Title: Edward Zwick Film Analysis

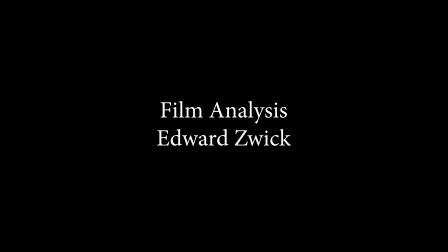Hello, I am Edward Zwick, the director of the recent Warner Bros. Release, Blood Diamond. On behalf of the production crew and myself, I'll be analyzing some scenes and still frames of interest alongside an explanation of their intended purpose. Scene 1: Freetown Massacre.
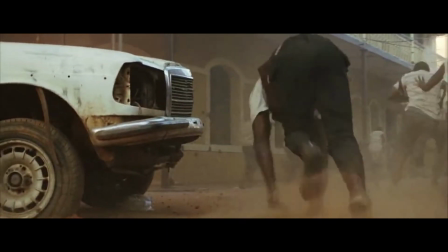During the massacre and hostile takeover of Freetown, this scene takes place where Solomon and Danny are clambering to their feet and running to safety,
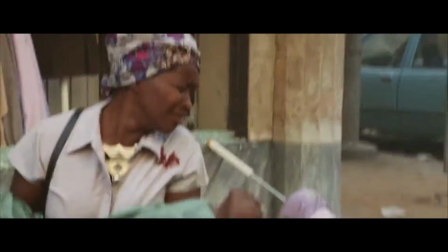while the surrounding civilians are gunned down indiscriminately. The camera work used in the sequence is shaky and unclear,
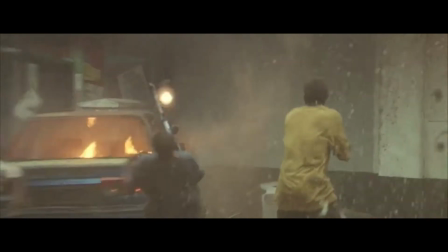with dust clouds obscuring the protagonists and the rest of the cast. This is done to
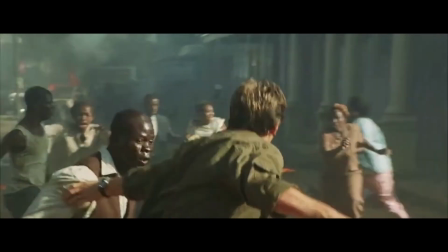convey the sense of panic that the characters are experiencing and the chaotic nature of the environment they are in.
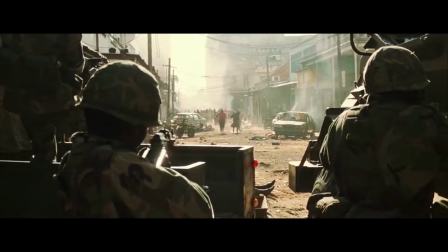The chaos in this situation is reinforced through the sounds of gunfire and explosives destroying the environment.
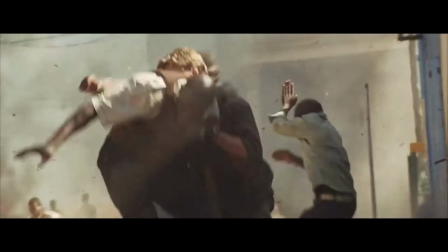This sound works alongside the background track done by composer James Howard, which utilizes war drums and a high-tempo composition to create tension within the scene.
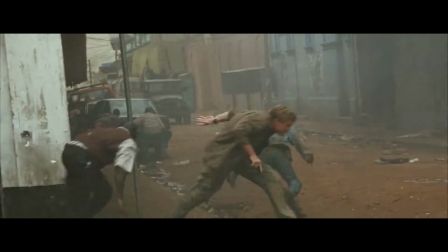Nearing the end of the scene, a mass of helpless civilians are running towards the city's military forces.
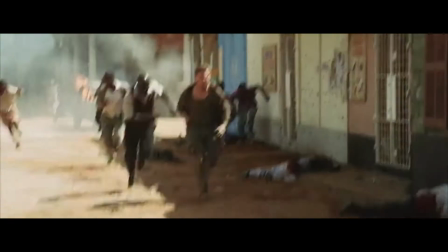A camera angle from the point of view of a soldier is used to show the forces in position to fire, despite only having non-combatants in sight.
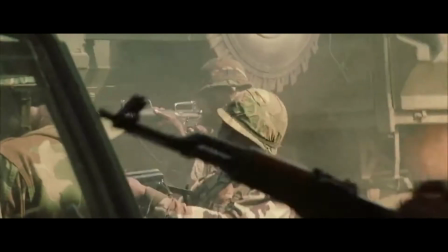This foreshadows the atrocities they commit as they open fire on the people they were meant to protect,
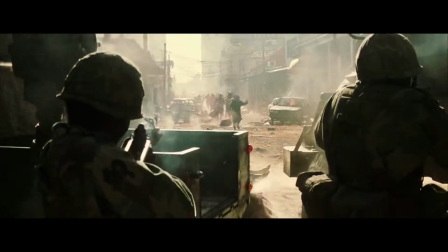as they get swept up in the panic and are unable to distinguish between the RUF and the residents of Freetown.
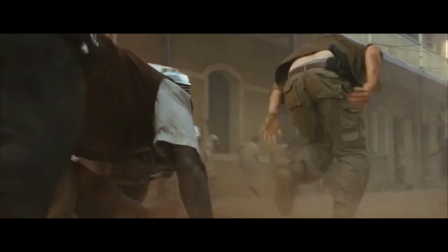I felt the scene was necessary to show the difference in strength between the armed militia of the RUF and the official army of Sierra Leone,
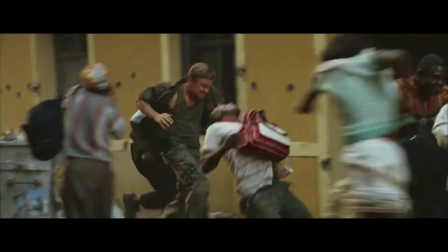with the lawful force being brought to its knees showing the disorder of the country. Scene 2: Crossroads.
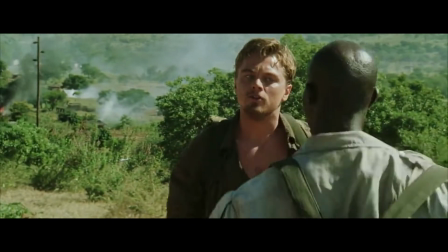The following scene depicts a fight breaking out between the two male protagonists, as Danny walks in the direction of the buried diamond while Solomon departs towards the direction of his stolen son.
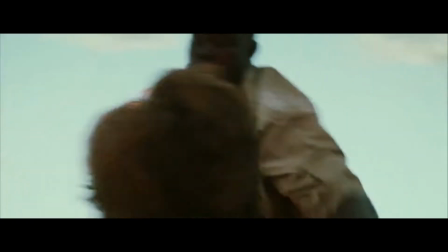I felt the scene was incredibly important, as while they are initially walking in different directions, they are also at a metaphorical crossroads where their goals no longer coincide.
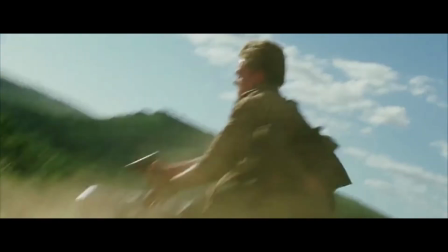As the fight breaks out, Danny quickly seizes the upper hand due to his training and experience as a mercenary.
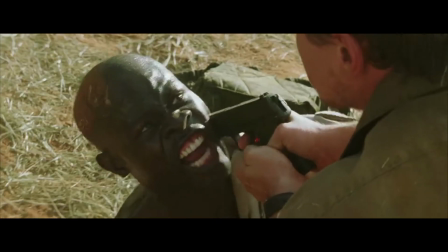Once Solomon has a gun trained on him, we utilize two different camera angles, one looking up at Archer and one looking down at Solomon as he lays on the floor.
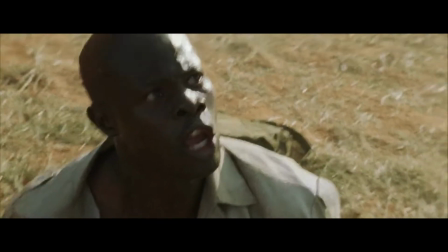This is done to show the power dynamic between the two characters.
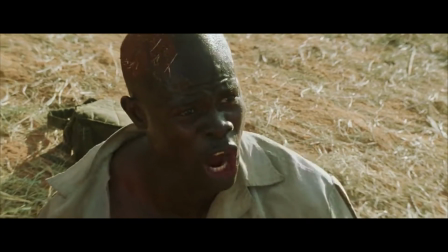Although this dynamic has been established with Archer in control, Solomon continues to resist even with his life on the line for the sake of his son.
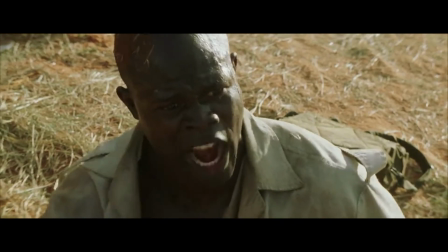As Danny drops his aim, second thoughts are apparent on his face as he begins to doubt the humanity of his actions.
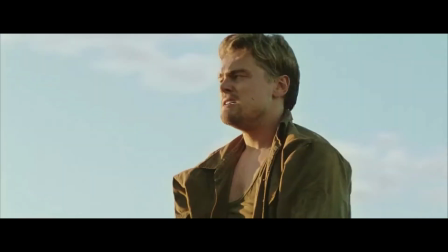This scene was crucial to the growth of Danny as a character and serves as a turning point of his ideals and friendship with Solomon. Scene 3 and 4: Red Dirt.
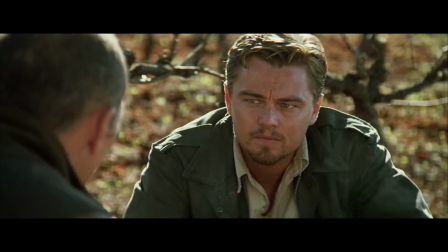As Colonel Coetzee catches word of Archer's plans of betrayal, he calls for a meeting with the protagonist to discuss the acquisition of the pink diamond.
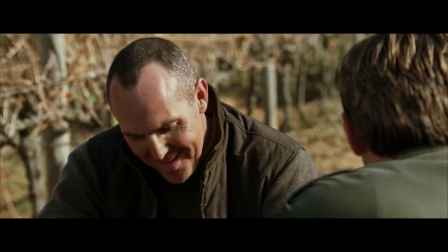An eye-level shot is used for this scene to show the Colonel trying to form a connection with Archer as equals in a relationship that is solely based on being a master and subordinate,
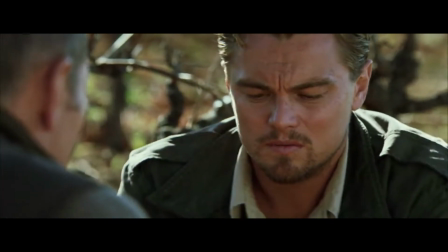as he references the ways he taught him how to
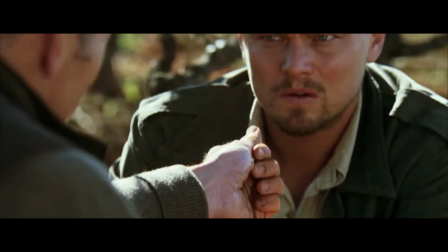live. The Colonel proceeds to grasp dirt with his hands and references the tribal beliefs of the Shona, specifically the red texture of the dirt being caused by spilled blood.
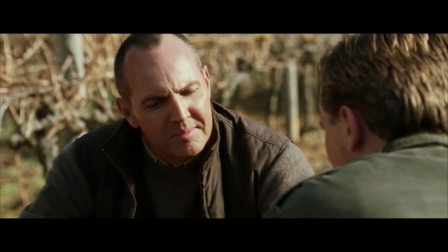He does this before leaving Archer with the sentiment that Africa is his home and he'll never escape it.
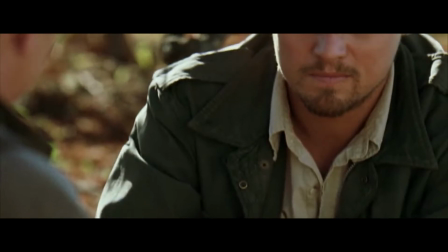The protagonist responds with agreement. While still lying about his intentions, Danny seems to question his odds of survival and escape.
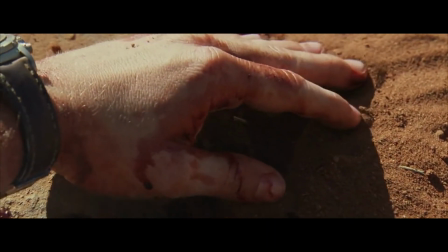We use this scene as a foreshadowing of Danny Archer's inevitable fate, where at the climax of his story he proceeds to bleed out on the continent he swore to escape.
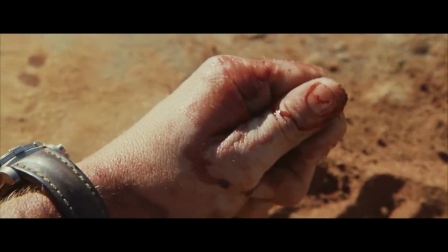Danny clutches the dirt in his hands as he adds to its hue and becomes one with the land.
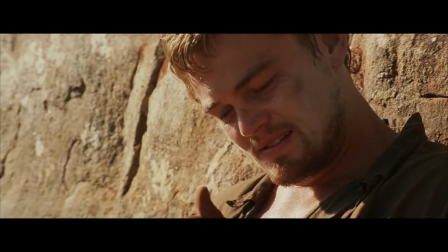In his last moments alive, we used a low-angle shot looking up at him to show that although dying, Danny lacks regret in his final moments.
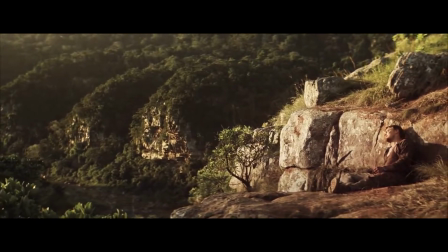Instead, a sense of relief as he escapes the hell he was trapped in one way or another.
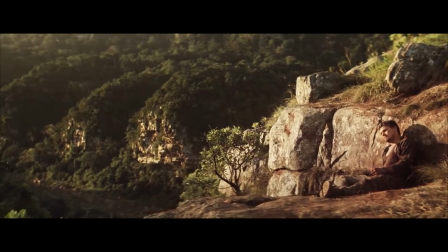We felt that including this scene was paramount as it shows the helplessness of Archer's situation and closes his final chapter in an emotional sequence for the audience.
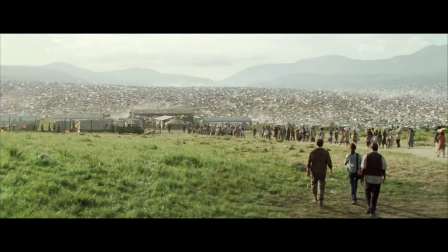Still image 1: Refugee Camp. This still image is taken from the visit of the refugee camp and the hunt to find Solomon's family. We used a high-angle shot which, while including the protagonist, makes them seem small and insignificant to the amount of suffering present before them. A long line is formed leading into the camp,
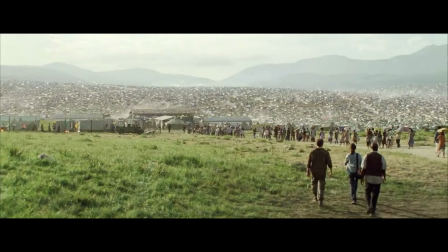which signifies that there is common and consistent occurrence for people to be driven out of their cities with no place to call home.